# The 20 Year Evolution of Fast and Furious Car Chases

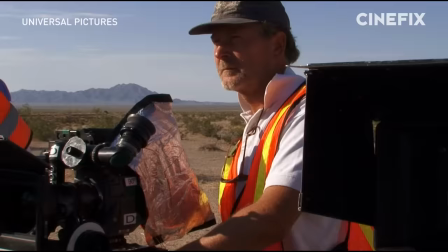Once that car comes out of there, it's going to come out at about 70 miles an hour.
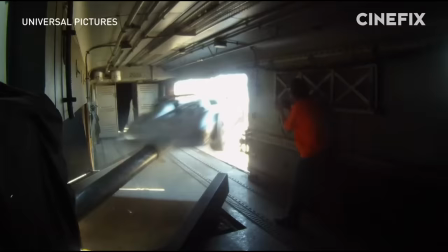So it's liable to be pretty violent. The stunt team used an air cannon to shoot the vet out of the train, and when it hit the ground it became very obvious why the production went with the cheap option, choosing to buy a dozen replicas.
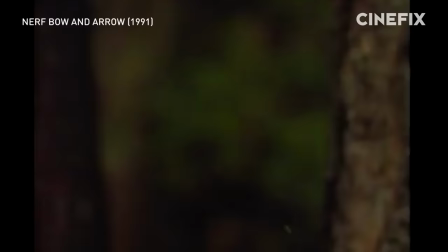Hell, that wasn't even the only time in this scene they were going to treat those vets like one of those Nerf bows and arrows from the 90s.
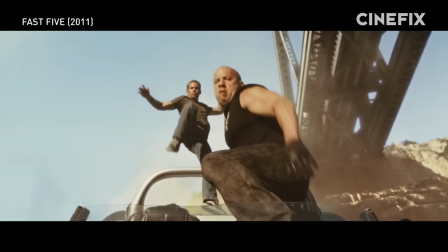Nerf, bow and arrow, yeah!
They'll use the same trick moments later to launch the Corvette into the river.
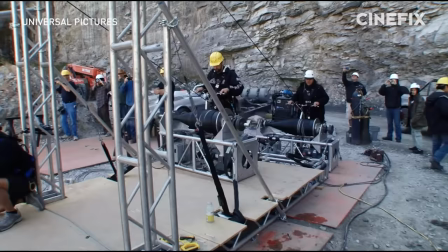And honestly, that final leap into the river is probably more real than it is fake. We did it in two passes.
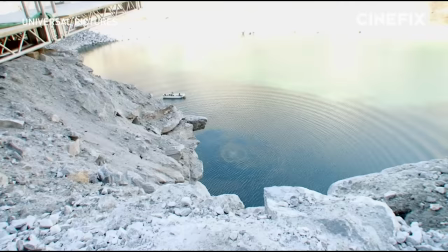One where the stunt guys jump into the water from the same platform, and then we launch the Corvette as a separate pass for safety, and then marry the two in post.
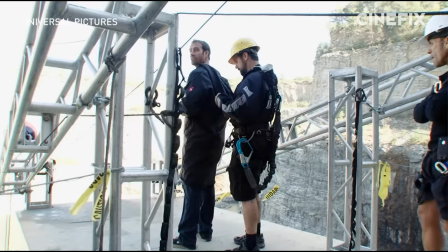Even though the close-up shots of Dom and Brian were done with some wire work and green screen, the wide shots were the real deal.
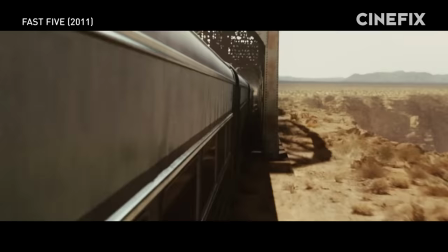This scene clearly leveled up what a Fast and Furious action scene could be. It did so by building on lessons from Fast and Furious.
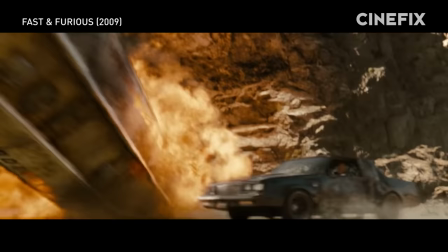This heist featured significantly more CGI than the tanker heist of the previous film,
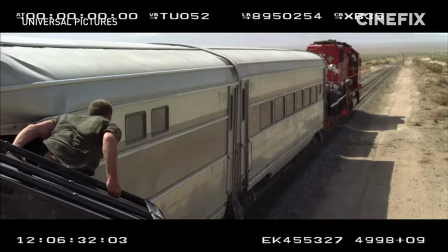but it feels way less noticeable because Justin Lin and the stunt team did a way better job
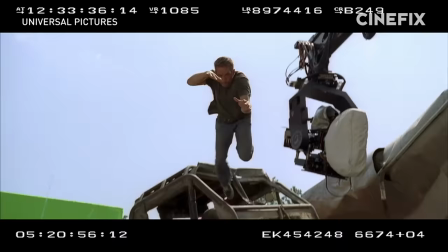of sandwiching slivers of CGI in between the practically photographed elements of the stunts.
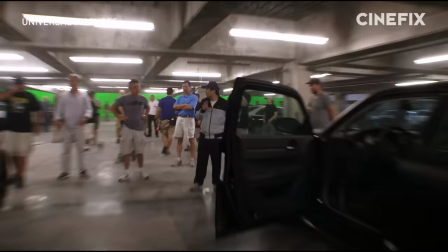For Fast Five's climax, Justin Lin knew he needed something audiences have never seen before.
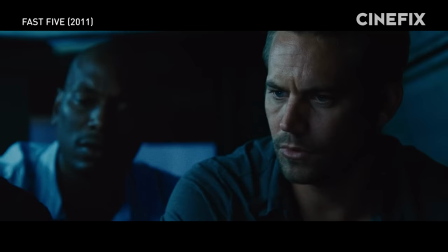Sure, the fun people at Vulture who took the time to mathematically prove what everyone knew in their hearts already knew to be true.
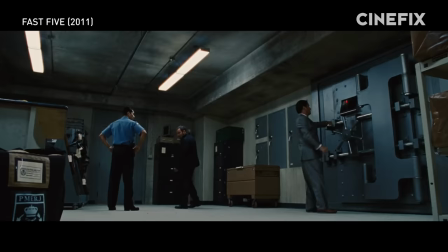I wanna know how you know all that.
That this vault chase wasn't physically possible.
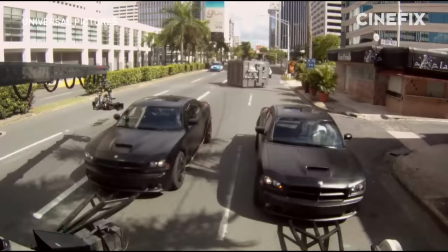But this Fast and Furious movie has a $100 million plus budget for a reason, to ensure the laws of physics don't apply once the cameras are rolling.
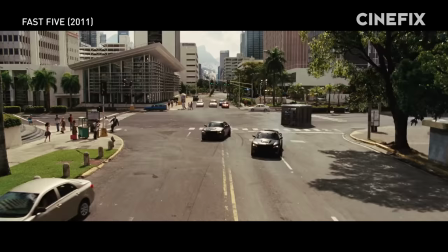The Vault Chase starts a new era of Fast and Furious action sequences, which aren't bound by what's physically possible.
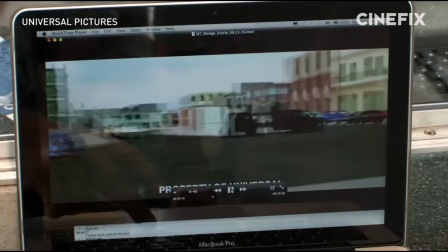Instead, Justin Lin leans on the creativity of his stunt special effects and CGI teams to make the impossible seem possible,
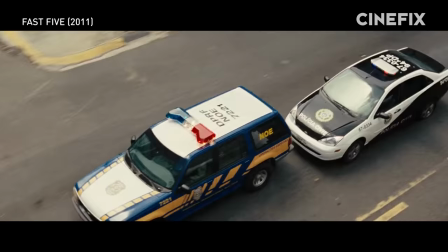if only for a few frames. The vault chase set a new standard of what an absurd, which I say with complete love and admiration, Fast and Furious car chase could be. Of course, there's always discussion about, how are you going to do it? Like, we should just do it CG or whatever.
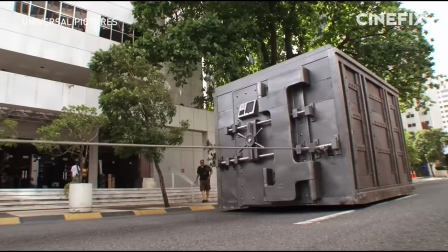And I was like, no, no, no, no, no. Let's just build what a vault would look like. And I said, let's just go out and just tow it around and see what happens.
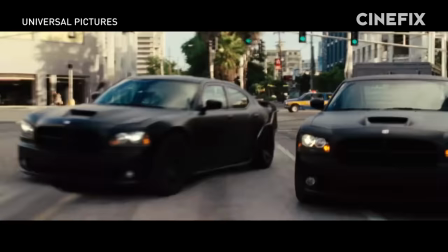They did that only to quickly realize that whipping chargers around corners with a fake vault in tow was impossible to control and would level anything that got in its way.
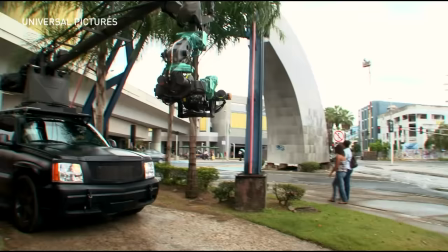That was a big issue, because when you're in Puerto Rico, you can only destroy the things that you tell them you're gonna hit.
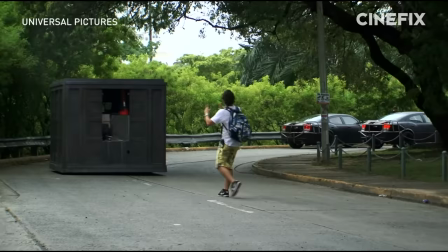There was really only one solution to this. They were going to have to make the vault steerable.
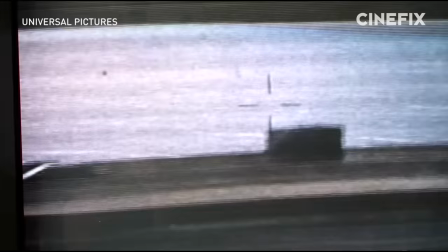We took a pickup truck, a heavy-duty pickup truck, and we sawed the entire back part of it off.
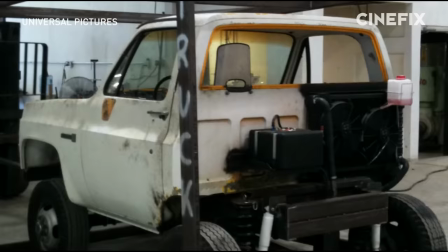So now it's a very short pickup truck.
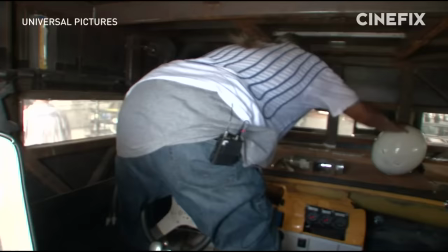And we said, we're gonna put a vault over the top of this thing, and we're gonna put tiny little viewing holes on the front and tiny little viewing holes on the side,
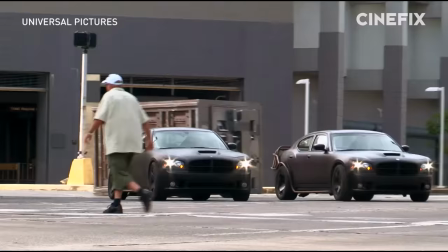and And then we're gonna be able to drive it in places where it needs to steer through turns and not really
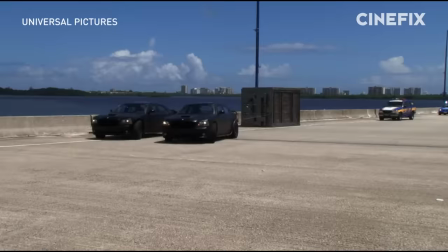hit anything.
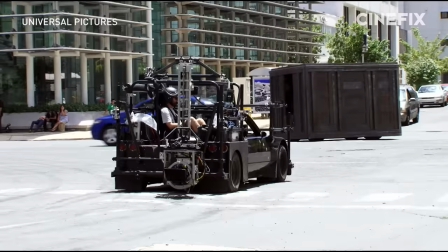The truck in a vault was a great idea for safety and to make sure the safe always hit its mark, but it would take more than one fake vault to get all the shots they needed.
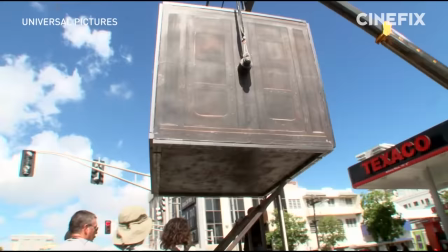To pull off this shot where Dom and Brian pull the vault through a bank, the special effects team built a vault that had an axle through the middle of it so it would roll.
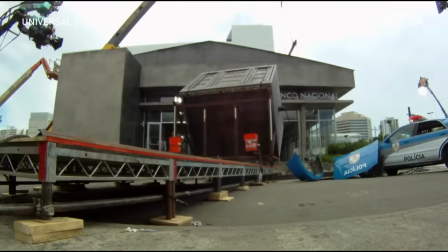The vault team also needed some room to get up to speed, so a lead up track was built and would start tumbling once it crashed through the windows.
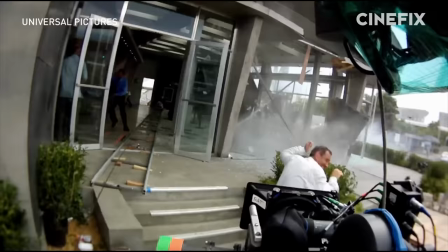To make things even more complicated, stunt people were used to act as bank customers in front of the camera to emphasize the danger.
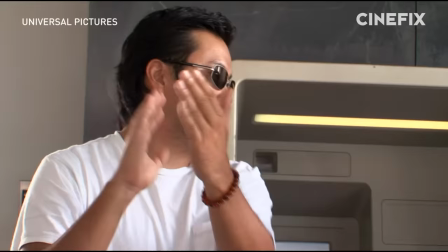For us to be able to get through that with nobody getting hurt, because there were a lot of unknowns in that bank vault series.
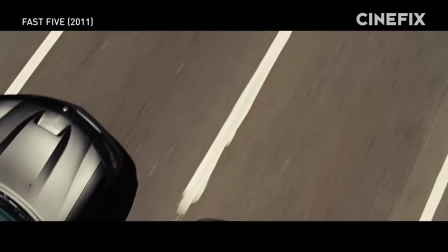There were a lot of things that could have gone wrong, but we had luck on our side. There was still one section of the bank chase left to shoot.
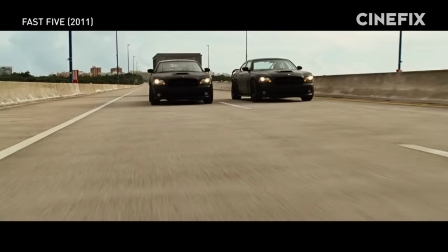Lynn and co. really cranked up the car carnage once the vault and chargers got to the bridge. There was so much going on on this bridge.
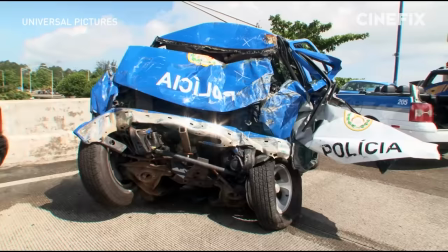I mean, you had 14 cars, I think, head on with this vault,
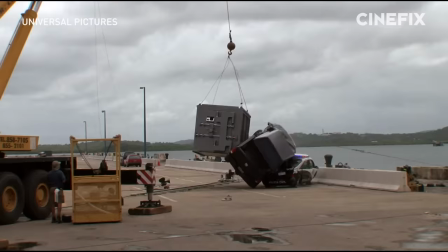you're being crushed, destroyed, flipped, knocked in the air,
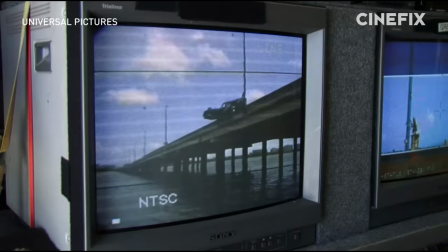knocked off the bridge, falling 30 feet into the water below, two cars at the same time.
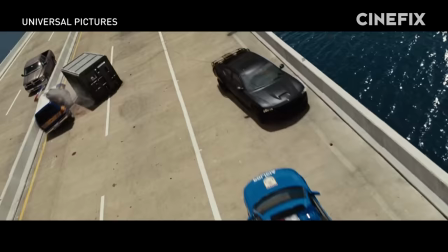I mean, cars being decapitated.